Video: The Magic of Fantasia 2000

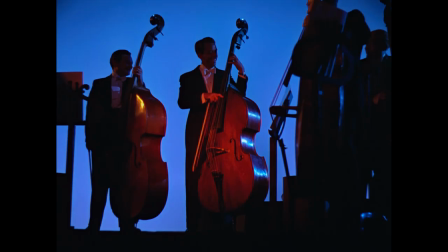28:51 While this topic warrants further discussion, it is clear that getting into new art can be challenging for some,
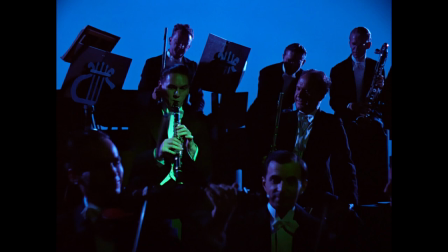28:57 and I think the sampler platter of classical music offered in the form of short films in Fantasia
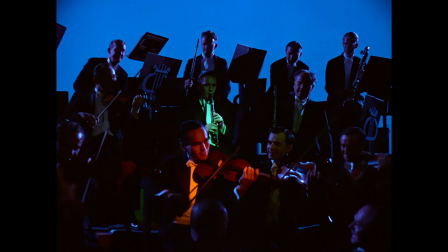29:03 and Fantasia 2000 serves as a great entry point for many people to appreciate classical music,
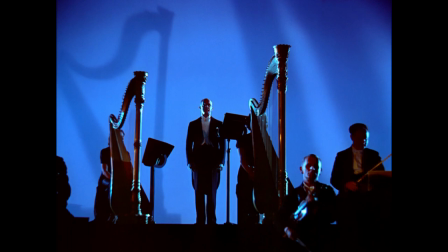29:09 and they offer representations of what listeners can imagine for themselves when they delve deeper.
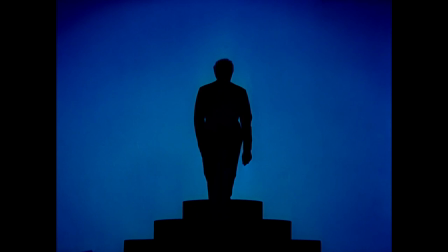29:14 And so, in my opinion, the approachability of these films can make them a valuable tool in cultivating appreciation for the art of classical music.
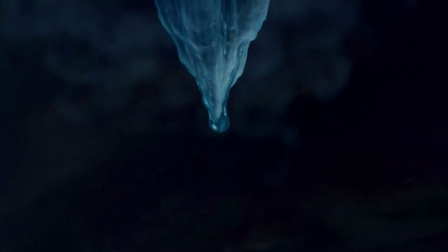29:24 Anyway, this and Rhapsody in Blue are the strongest sequences of the film by a country mile.
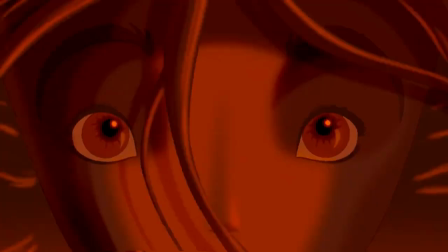29:30 And while Rhapsody in Blue is distinctly different from anything else in both Fantasia programs, Firebird would be right at home in the original,
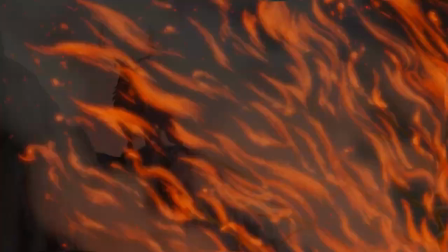29:38 with its themes of the relationship between life and death a much more solemn tone than the rambunctious spirit of many of the other segments and the epic scale of its
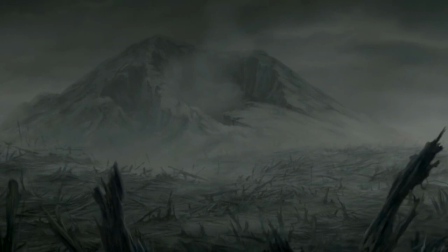29:47 images.
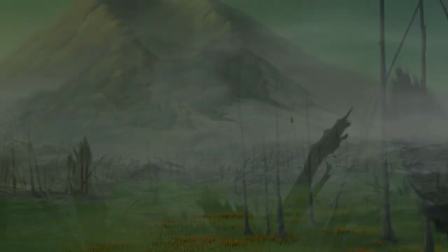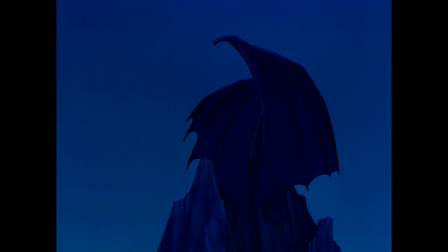29:57 Regardless of the fact that Night on Bald Mountain and Ave Maria was presented as a story about the triumph of good over evil,
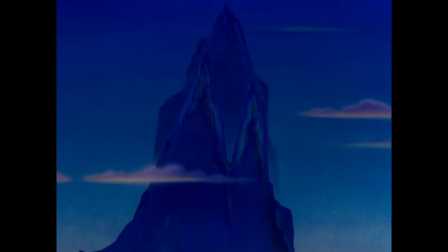30:04 there has always been the element of the interdependent relationship between those two forces.
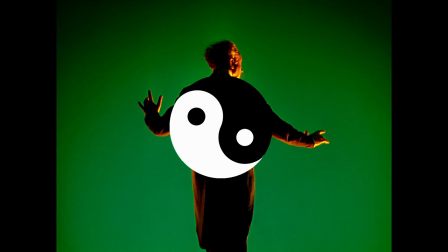30:09 The idea that without one, we would have no relative definition of the other.
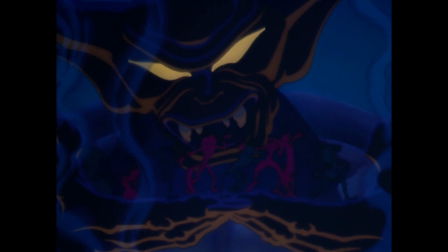30:15 The choir singing Ave Maria is good because it contrasts with the devil doing devilish deeds in Night on Bald Mountain,
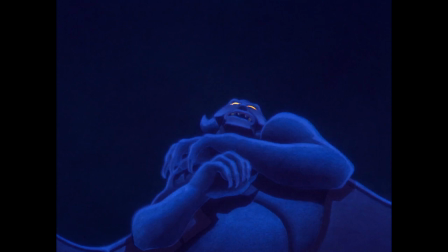30:23 and so the pairing pretty clearly conveys the yin and yang relationship of good and evil.
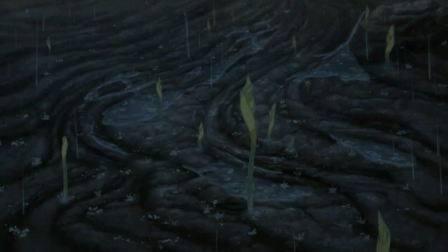30:30 And I believe that there is a similar sense of duality in the Firebird sequence,
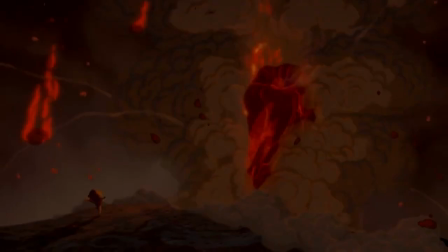30:35 with the Spring Sprite beginning to create new life in the forest, only for the volcano to respond in kind with total destruction,
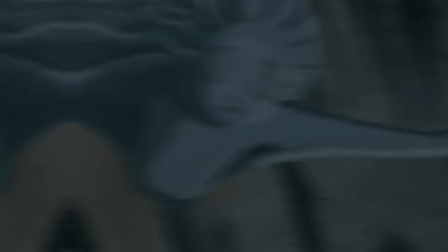30:43 after which the sprite emerges from despair to usher in an even grander spring,
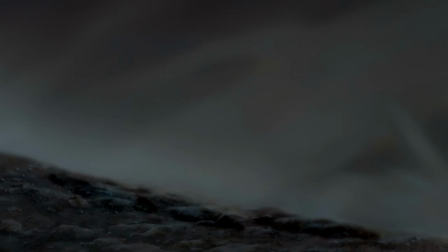30:49 and the sprite first sinks to tear-filled sorrow before realizing the life her tears can bring into the forest.
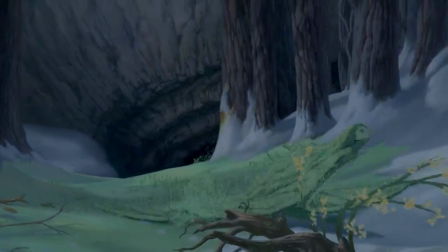30:57 This sequence is more directly about the cyclical nature of seasons and the planet,
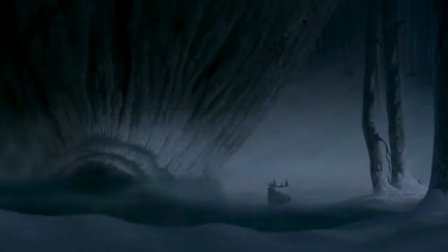31:02 and I think that focus lends itself well to a reading that recognizes the yin and yang relationships of the seasons,
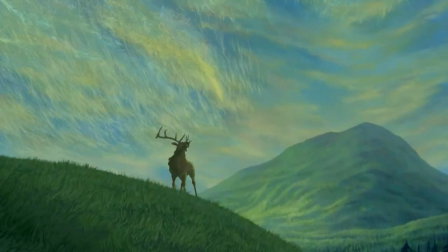31:08 y'know? The image of the beauty of life is strengthened by its contrast against the bleakness of death.
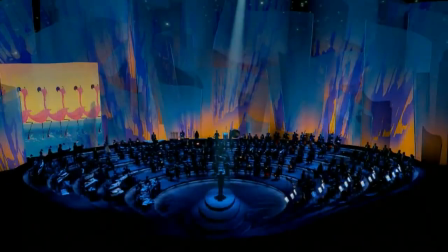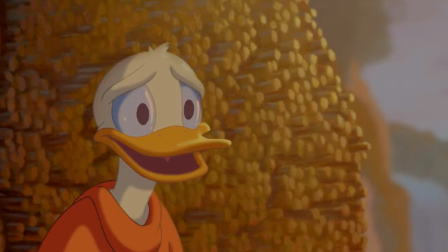31:27 And so, we come to the end of Fantasia 2000. Hurrah!
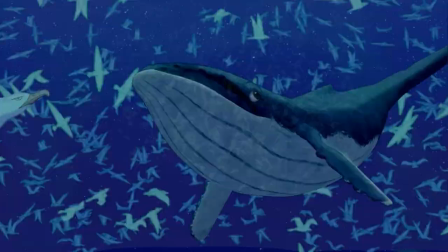31:34 A rather admirable project with a hefty helping of brilliance that shines pretty brightly amid an otherwise awkward and uneven program.
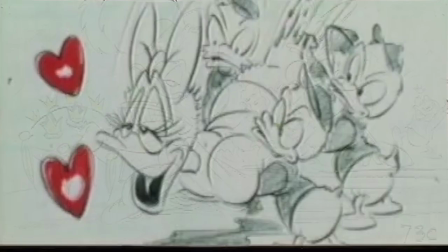31:42 Throughout this vid, I alluded to a bit of the tomfoolery that occurred during production,
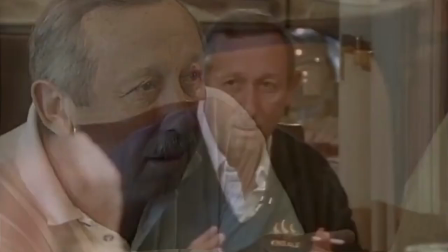31:47 but the main thing I keep in mind is the general notion that Roy wasn't anywhere near as assured in his vision for the film as Walt was for his.
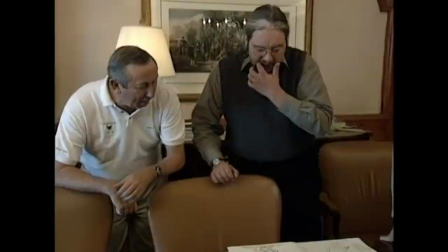31:54 But he seems to have pretty clearly had the best of intentions, and most of the film's highest highs are at least in part thanks to his ideas.
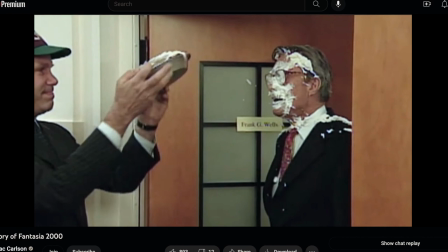32:02 A lot of the process of the making of this movie is pretty interesting,
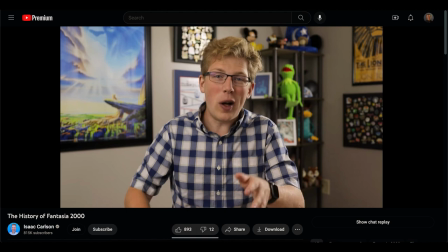32:06 but this charming lad named Isaac Carlson already made a pretty good video about the film's development, so I'd highly suggest you watch that as well.
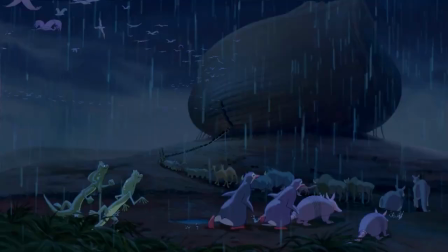32:15 Anyways, all in all, Fantasia 2K ain't nowhere near the masterpiece that the original is, but it's also definitely not a failure.
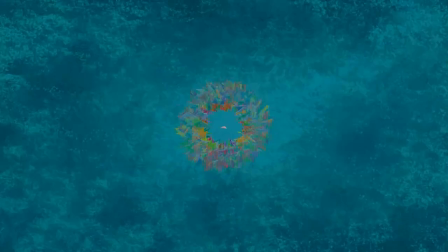32:23 Because of its brevity, I'll sometimes watch it right after the original, and the two films when viewed together make for a wonderful double feature.
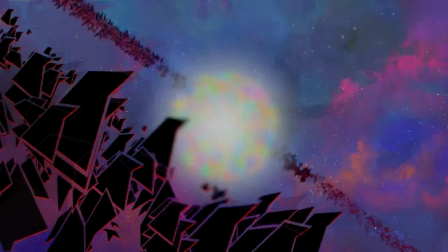32:31 And there are also days when I just throw it on and enjoy it for the nice breezy experience that it is.
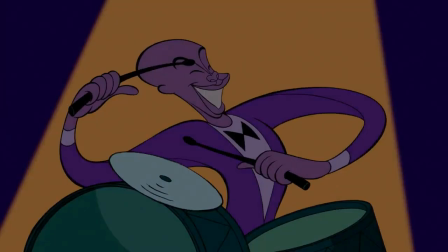32:37 I certainly prefer the lofty heights of the first film most of the time, but every now and again,
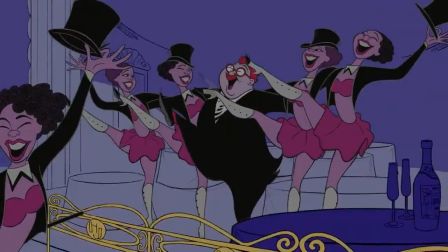32:42 I just want to kick back for an hour and float through the comparatively lighter fare that this film has to offer.
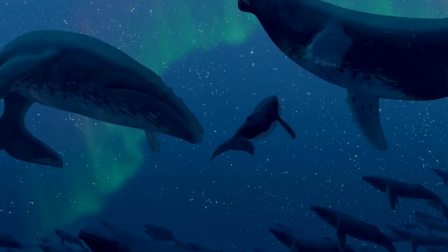32:48 It's still bursting at the seams with creativity.